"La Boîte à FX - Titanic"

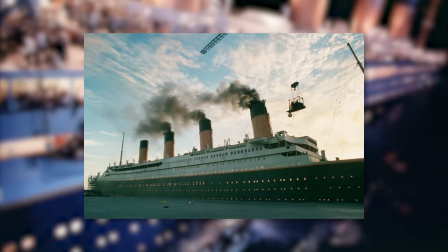En regardant cette image, on pourrait penser qu'ils ont tout reconstruit dans son intégralité. Bah pas vraiment.
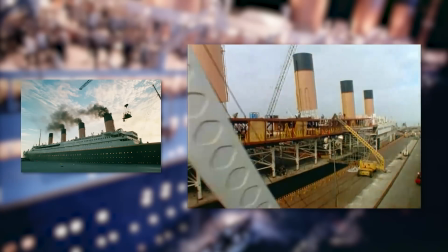Tout refaire à l'identique aurait coûté trop cher mais sa silhouette est quasiment entière. Il est construit à la plage sud de Rosarito à Mexico.
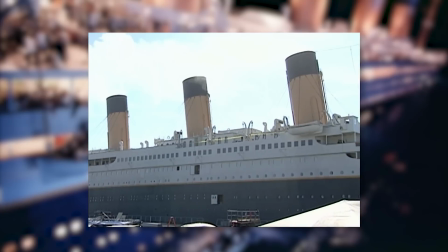Déjà il est plus court. Trois petits tronçons de le 6 mètres chacun au milieu sont zappés. Cette version grandeur nature n'est en revanche pas une seule fois filmée en entier.
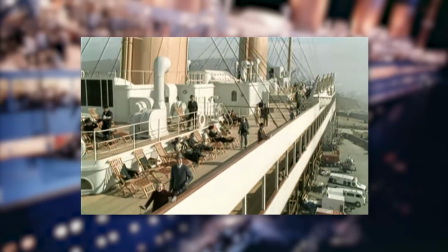La plupart du temps, une extension est rajoutée en arrière-plan pour l'allonger. L'extension d'ailleurs est rarement la maquette mais plutôt le bateau en 3D.
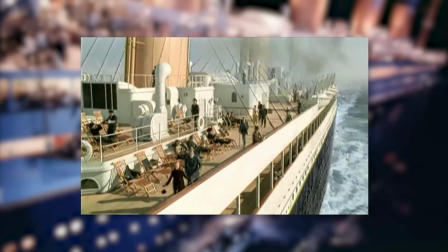Parfois il faut remplacer le paysage et aussi enlever le sol de la terre ferme et rajouter de l'eau.
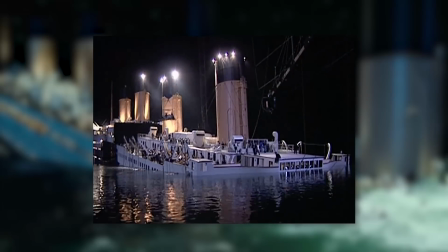Quand le bateau est en train de couler, les deux parties ne sont pas filmées en une seule fois. D'abord l'avant puis l'arrière.
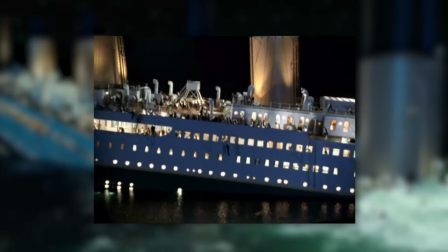ILM se charge de compositer les deux ensemble par ordinateur. Une autre astuce pour faire couler le bateau est de filmer le navire taille réelle avec la caméra inclinée.
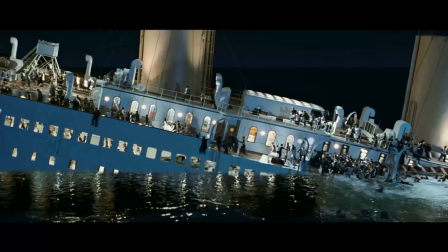De l'eau est ensuite rajoutée numériquement. Comme ça l'eau 3D est parallèle au sol, le bateau a donc l'air penché.
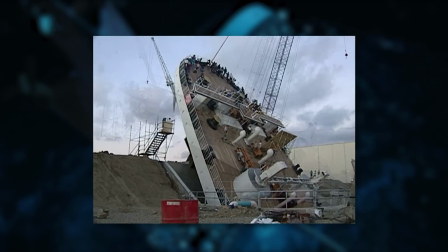L'arrière du paquebot, la proue, a une version construite indépendamment du reste pour toutes les scènes où l'arrière s'incline à 90 degrés à la verticale avant le plongeon final.
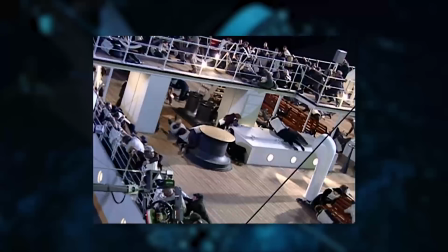Étant donné que le décor est un véritable toboggan, les cascadeurs qui glisse sont accrochés par des câbles et portent des protections.
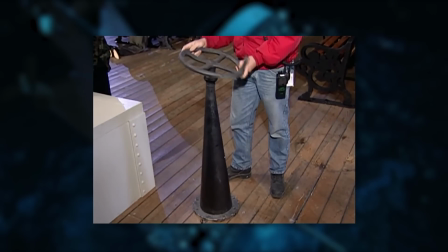Pour des raisons de sécurité, les éléments du décor comme les pylônes sont en caoutchouc.
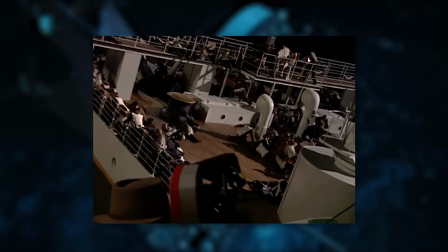D'ailleurs, quand les cascadeurs font leur glissade, la proue est inclinée à 25 degrés pour que ce ne soit pas trop violent.
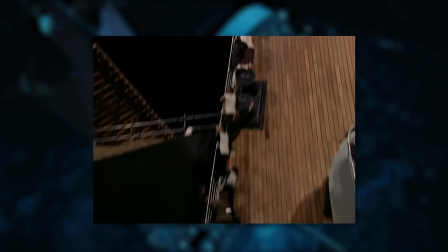Pour les cascades un peu plus suicidaires, certains cascadeurs jettent des rouleaux de papier toilette qui servent de repères pour les infographistes, qui rajouteront par-dessus des personnages 3D.
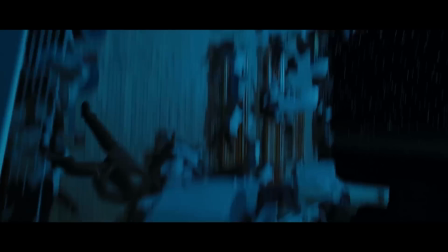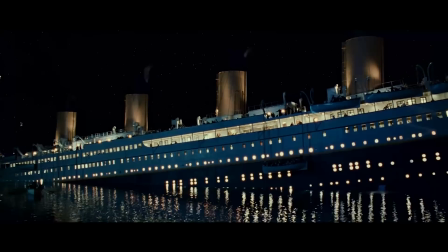En réalité, c'est assez compliqué de dire à quel moment le bateau est une maquette, une version numérique ou bien la reproduction grandeur nature, puisqu'il change constamment techniques d'un plan à l'autre.
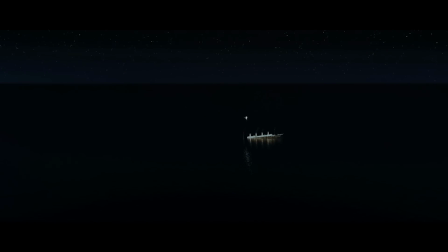Un coup les deux parties sont des maquettes, ensuite c'est une version 3D, ensuite c'est une vraie partie du bateau avec une extension 3D en arrière-plan.
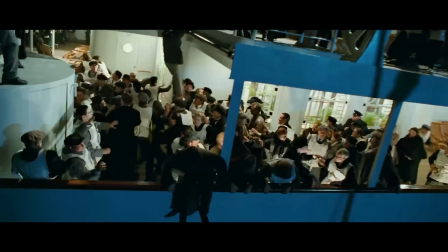Toutes les combinaisons possibles existent, ce qui rendent les effets de ce film encore plus réalistes.
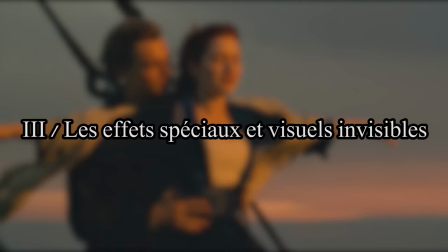Digital Domain, sous la supervision de Rob Legato, est responsable des effets les plus importants du film. Les différentes maquettes du Titanic, bien sûr, et sa version full 3D. Sauf qu'il y a toutes les autres entreprises qui ont produit certains effets dont je parie vous n'en soupçonnez même pas l'existence.
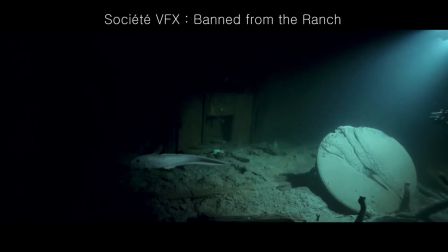Au début du film, lors de l'expédition sous-marine, on voit des poissons qui sont en réalité en images de synthèse.
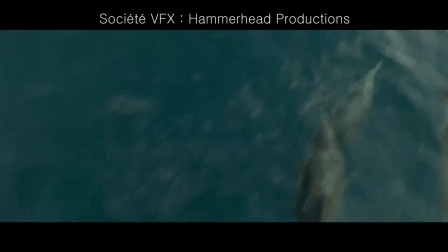Un peu plus tard, on voit un groupe de dauphins nager sous l'eau devant le Titanic. Ils sont eux aussi numériques.
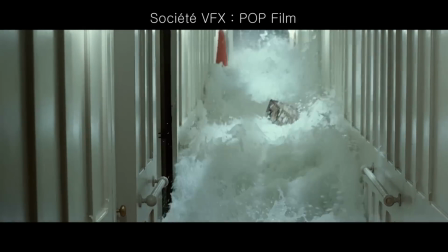Sauf ceux-là. Il y a un plan où l'on voit Jack et Rose courir en mode bogos au ralenti avec une grosse fuite d'eau derrière eux.
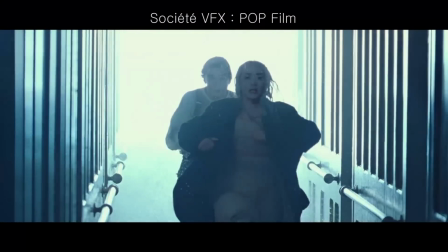Toute la scène est réelle mais jugée beaucoup trop dangereuse pour les acteurs. Bah ouais, ils pourraient se mouiller.
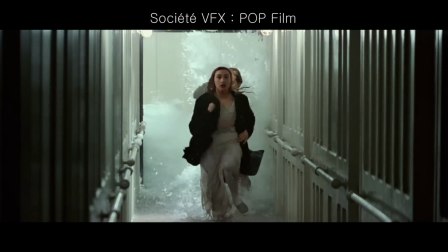Du coup ce ne sont pas eux qui courent mais un cascadeur et une cascadeuse qui leur ressemble. Les deux vrais acteurs sont quant à eux filmés après coup, mais sans l'eau derrière.
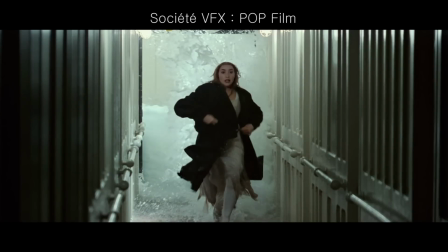Leur visage est alors détouré image par image par ordinateur, ce que l'on appelle de la rotoscopie, et sont posés sur ceux des cascadeurs.
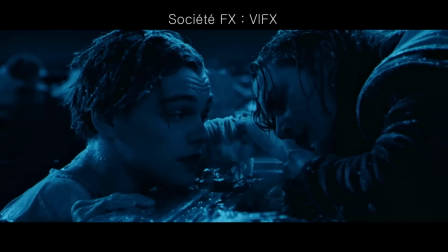Vient ensuite l'histoire de la buée. Lors du tournage, les acteurs ne jouent pas dans des conditions polaires. Pourtant, il faut montrer qu'il fait très froid, que ce soit dedans ou en dehors de l'eau.
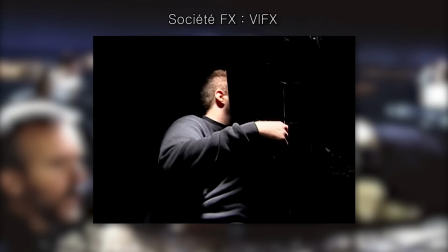Une équipe se charge alors d'installer une sorte de tente, une pièce spéciale, tout en noir. A l'intérieur se trouve un climatiseur qui fait osciller la température entre 6 et 9 degrés.
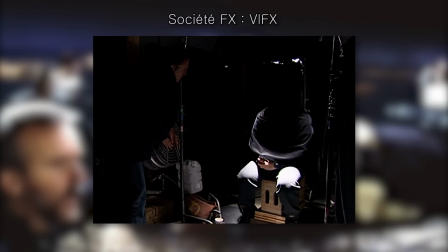Une petite plaque également toute noire est installé avec un trou au milieu. Une personne se place derrière le trou et redit les répliques des acteurs.
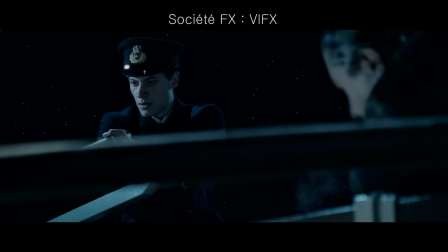La buée est alors filmée et ne prend rien d'autre puisque tout est noir. La société VIFX est alors chargée d'intégrer la buée sur les vrais acteurs.
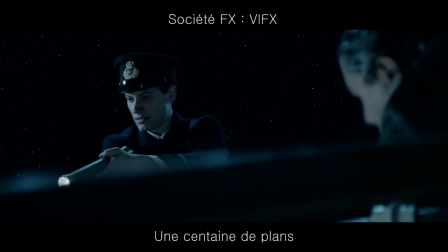Ils font ça sur une centaine de plans. Titanic devient à sa sortie le plus gros succès de l'histoire du cinéma. Le premier film à atteindre un budget de 200 millions de dollars est aussi le premier à dépasser le milliard de dollars de recettes à travers le monde. Aujourd'hui, les trois quarts des blockbusters coûtent au minimum 200 millions, et au moins 3 films par an dépassent 1 milliard en recettes. Mais à l'époque, il y a encore 10 ans, tout ça était très rare.
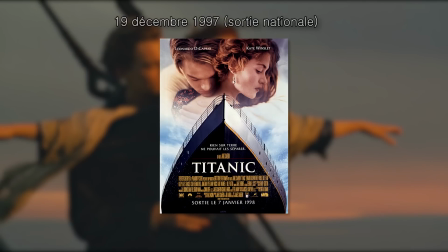Le film sort au cinéma le 19 décembre 1997 aux Etats-Unis et engrange à travers le monde 1,7 milliard de dollars de recettes.
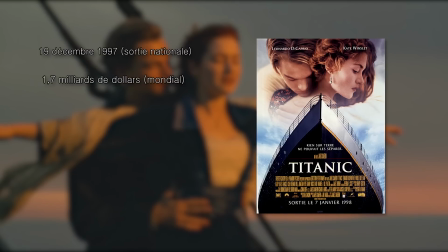Il est également le plus gros succès de tous les temps en France avec 20,7 millions d'entrées. Le 4 avril 2012, pour les 100 ans du naufrage, une version 3D sort en salle, ce qui élève le résultat international à 2,2 milliards de dollars. En France, il est désormais à 21,7 millions d'entrées.